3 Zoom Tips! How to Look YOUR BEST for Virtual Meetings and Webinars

Hey everyone, Fatima Hussain here. Today we're going to go over some quick tips to make sure that you look your best on Zoom during webinars and meetings.
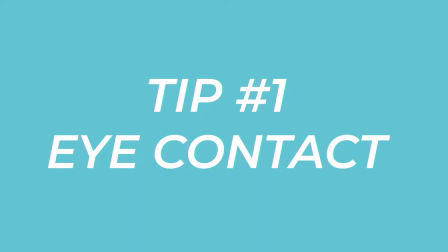12s
So I'm going to start with talking about eye contact.
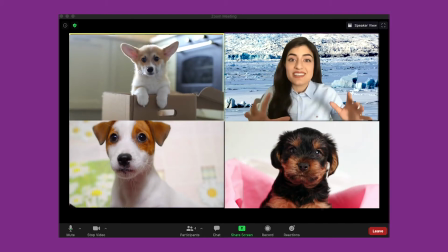15s
When we're in Zoom meetings and giving talks and we see the attendees on screen, we're used to looking at the people we're talking to.
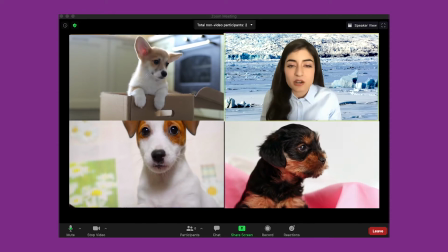22s
But as you can see, this means that I'm not really looking directly at you. You can see I'm looking away. Whereas this is definitely more engaging especially for younger audiences. One tip my amazing boss PA has is to paste a photo of someone that you know.
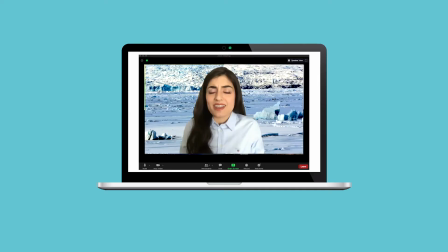37s
I mean it could be someone you don't know I guess. Paste a photo by that camera so that you're looking basically at the camera but maybe at this photo. So I have a photo here of my mom and sister. Oh it's getting it's getting removed by the background but I can have it like right by the camera. So I'm actually looking at my mom when I'm talking, and it's a lot more natural. So the next thing I want to talk about is height. Again, I told you I'm talking to you through my laptop, and it's actually elevated. This isn't lying flat on a table looking up at me. I have about four books underneath my computer right now. Now let's take a look at what happens if I remove those books. As you can see, this isn't unworkable, but you're looking at me from a rather unflattering angle.
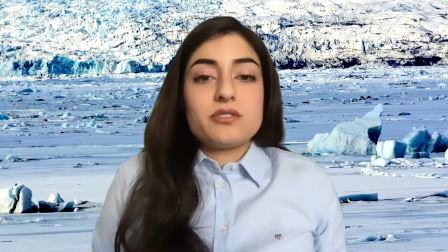84s
This is like the classic selfie from below angle with your phone.
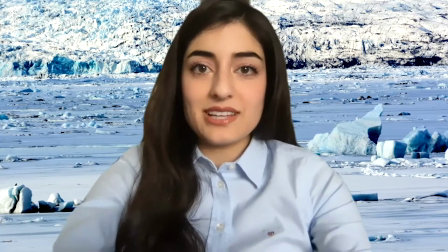88s
Let's see what happens, again, just for comparison, what it's like when we are elevated, which I think is definitely more flattering. So again, you're going to have to adjust your camera every time so that it's actually looking at your face. And ta-da!
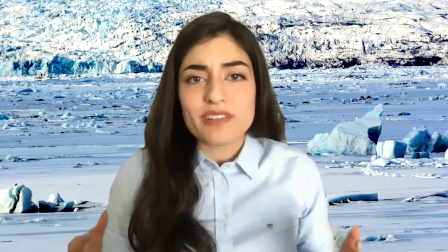103s
You can see how I frame myself. It's just a lot, a lot more flattering. I have a little bit of headroom between me and the top of the screen. I'm nice and close to the camera. I'm not far away, seated back, slumped down in my chair. No, I'm framed nicely in this video.
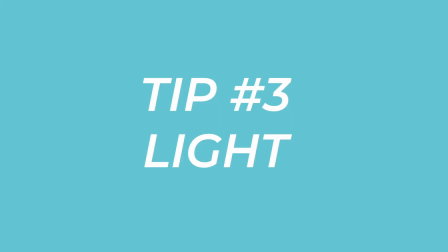118s
The last thing I want to talk about with you all that you can control and use to really soup up your video game is to light yourselves properly.
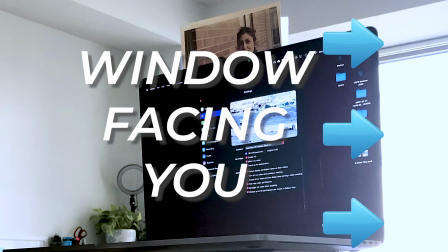126s
I have natural lighting through windows because it's definitely not cool when you're sitting in a zoom meeting and you're just completely backlit. Look what happens if I'm backlit. I have a lamp behind me that I'm going to turn on. the lighting kind of changes.
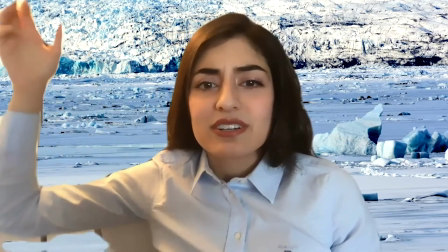138s
I look a little bit darker. There's shadows now. Your computer is not that sophisticated to figure out what's actually going on with your lighting. So we have to help it out and think about it ourselves. And you could see how quickly my computer picked up on, okay, there's nice light coming in this way rather than from the back. So those are three tricks that I like to use to really elevate how you look on Zoom and how you come up to meeting colleagues and participants in webinars. And if you have any other questions, feel free to reach out or comment and I will get back to you ASAP. Good luck! Bye!